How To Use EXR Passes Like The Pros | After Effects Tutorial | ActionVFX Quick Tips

What's up everyone, I'm Zach from ActionVFX and I'm back to talk more about EXR files.
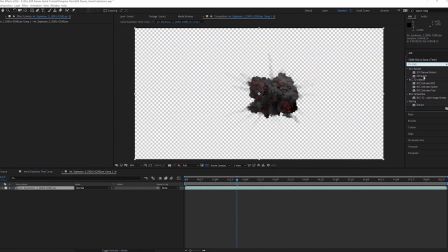[0:05]
In the first tutorial, we covered how to properly set up EXR files in After Effects.
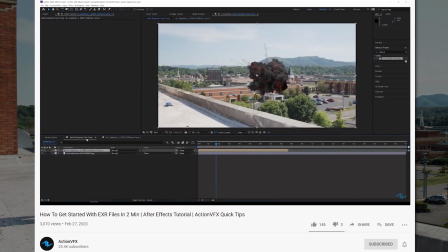[0:10]
Check that out if you haven't, because today, we're taking that setup and going more in depth with the different passes to create a variety of effects that can take your shot to the next level.
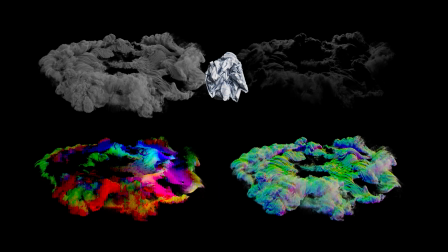[0:21]
Let's get started.
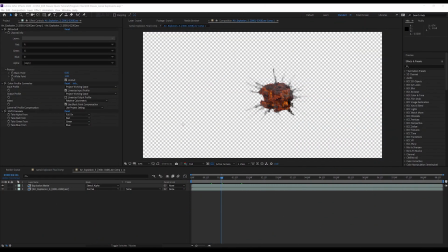[0:27]
So from the first tutorial, we've got our EXR explosion asset set up and ready to go. first let's adjust the fire in the explosion to make it more photo real i duplicate my explosion layer select the fire mask channel and extractor and then rename the layer this render pass
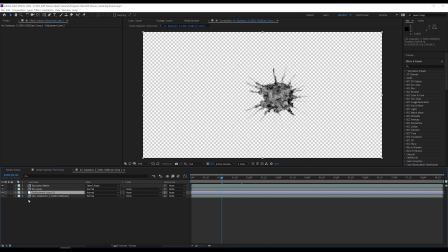[0:44]
is a matte of just the fire i add an adjustment layer under my fire matte layer rename it and set the track matte to luma matte now it is using the above layer as a matte for any adjustments that i make next i'm going to add an exposure
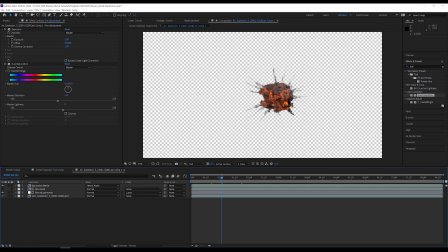[1:00]
effect and set exposure to one then add a hue saturation effect and set master saturation to negative 10 this makes the fire a little blown out as it would be if we were filming the explosion for real next I'm going to duplicate my fire mask
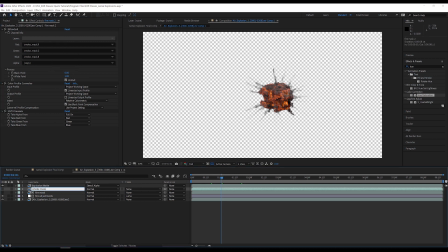[1:14]
layer select the smoke mask channel and extractor and rename the layer I'm
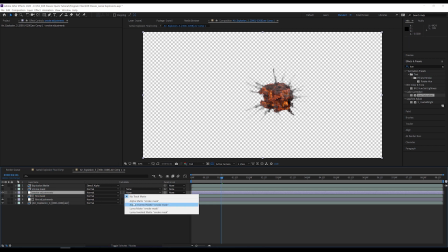[1:24]
going to create a new adjustment layer under the smoke mask layer rename it and set the track mat to luma mat just like the fire adjustment layer since I'm going to be making adjustments to match my explosion to the background I need to go back to my main comp and lock the composition
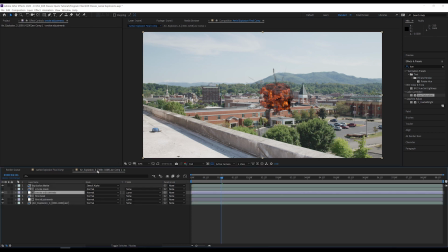[1:40]
window so that I can see what is happening without jumping back and forth between the comps back in the explosion pre-comp I add a lumetri color effect to the smoke adjustments layer and use the color wheels to push the highlights and mid-tones toward blue so that the smoke looks to be
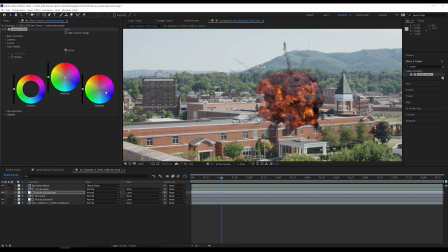[1:55]
reflecting the sky just like it would in the real world one
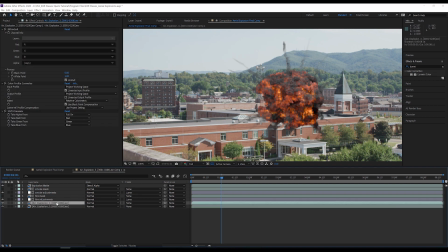[2:03]
major advantage of these EXRs is the ability to change the lighting to do this I duplicate my explosion layer move the layer up and rename it I select the main light channel and extractor and change the layers blending mode to screen I can solo the layer on and off to see what the
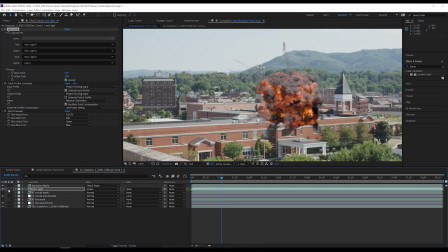[2:19]
main light channel contains it is easy to see this is the lighting on the upper right side of the explosion I can use this along with the other two lighting passes to match the lighting of the explosion to the lighting in the scene I know I need some additional lighting on the top
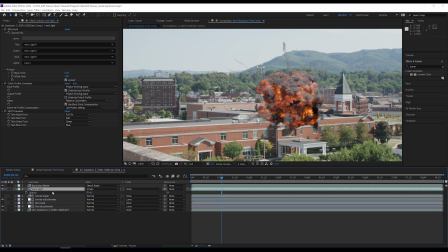[2:35]
right of the explosion but not as much as what is currently being added so I will bring the opacity of the main light layer down to 35 now I duplicate my main light layer select the fill light channel and extractor and rename the layer I solo the layer on and off to see
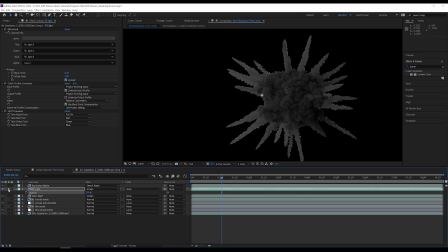[2:50]
what it contains and
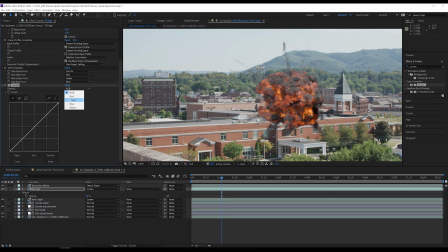[2:55]
then I set the opacity of the layer to 20 I then use a curves effect to add some green and match the bounce light that i would be getting off the trees and grass
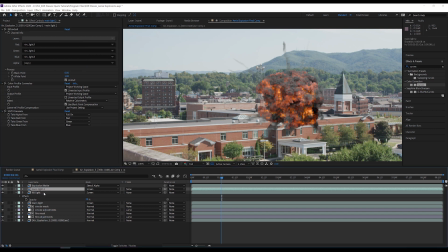[3:06]
i also have access to a rim light pass but i don't think it is needed in this case
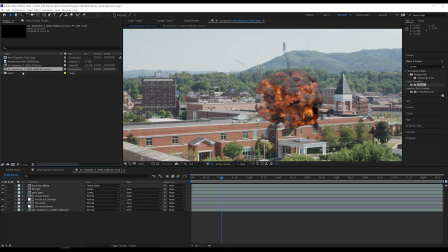[3:17]
my favorite thing about these exr's is that we can rebuild the explosion to only have smoke and no fire this could be used for effects like mortar explosions which typically don't have a noticeable amount of fire to do this
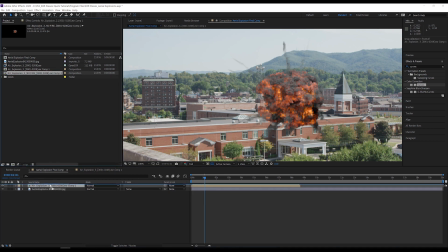[3:30]
i'm going to first duplicate the explosion composition rename it and replace the old explosion in the main comp to get the best results and to have the most control over the final result
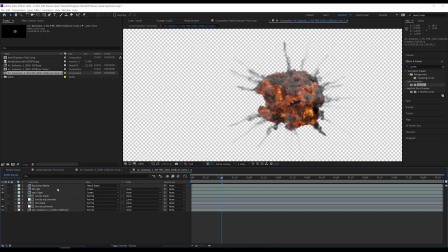[3:40]
I'm going to work with the linear versions of the render passes and then convert them to sRGB at the end I